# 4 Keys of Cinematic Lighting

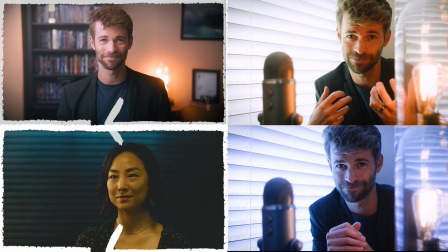But one of the key differences of the frames on the left, which I like, and the frames on the right,
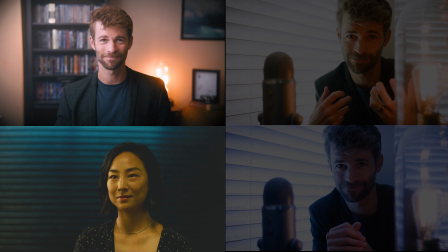which I do not like, is that those on the left separate the color temperatures, giving one to the subject and one to the background,
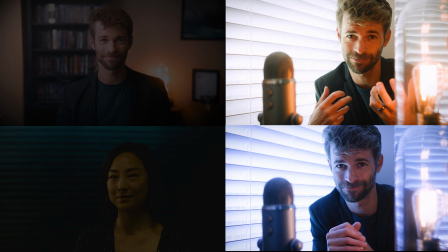whereas those on the right mix the color temperatures on both the subject as well as on the background,
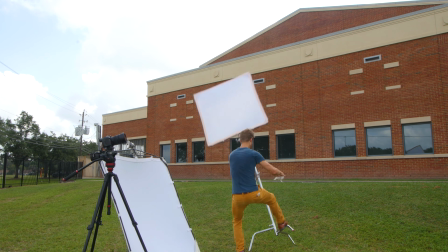which is just about as unfortunate as forgetting to properly secure your C-stand. So the third key of cinematic lighting was control and balance, and the fourth and final key of cinematic lighting is shape.
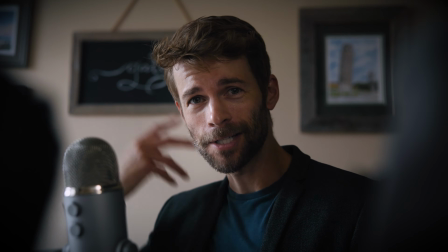As opposed to flat front light, side and back lighting reveals shape and texture.
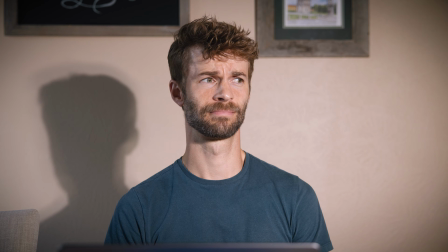Of course, there are instances where you might want to have flat, bland front light, but they're few and far between.
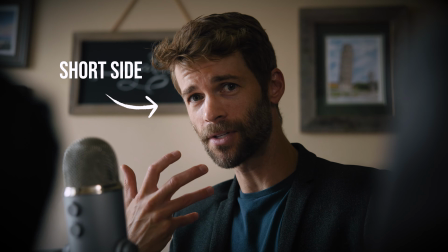One thing that you'll notice in a lot of your favorite films is that the short side of the subject, that being the side that is away from camera, will be the one that receives the key light,
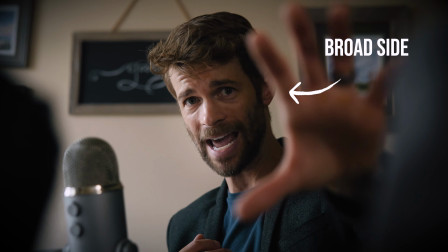whereas the broad side, the side that is closer to camera, will be the one that is more in shadow.
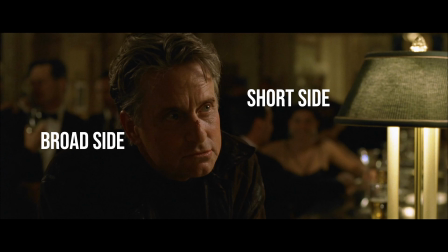This just creates that much more dimensionality and is often that much more flattering for the subject.
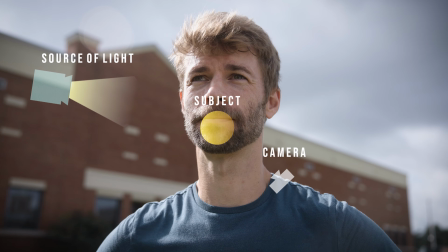One simple way to think about how to achieve this shape with your light is to place your subject in between your camera and your source of light,
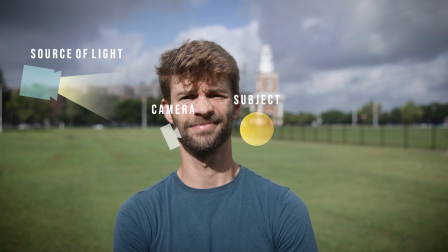rather than your camera in between your subject and source of light. The fifth key of cinematic lighting is just add as much fog as you can to your environment. This makes instantly everything way more epic, way more cinematic. Just fill your environment full of it, just like so. Those are your 5 principles of cinematic lighting. When it comes to all the other cinematic tools in your tool belt, we still have to discuss color, movement, the lens, and texture. Definitely comment below and let me know which of those you would like me to discuss next, and if you enjoyed this video, check out last week's where we discussed the frame. I think you really enjoy it. Until next time though guys, have a good one. Cheers.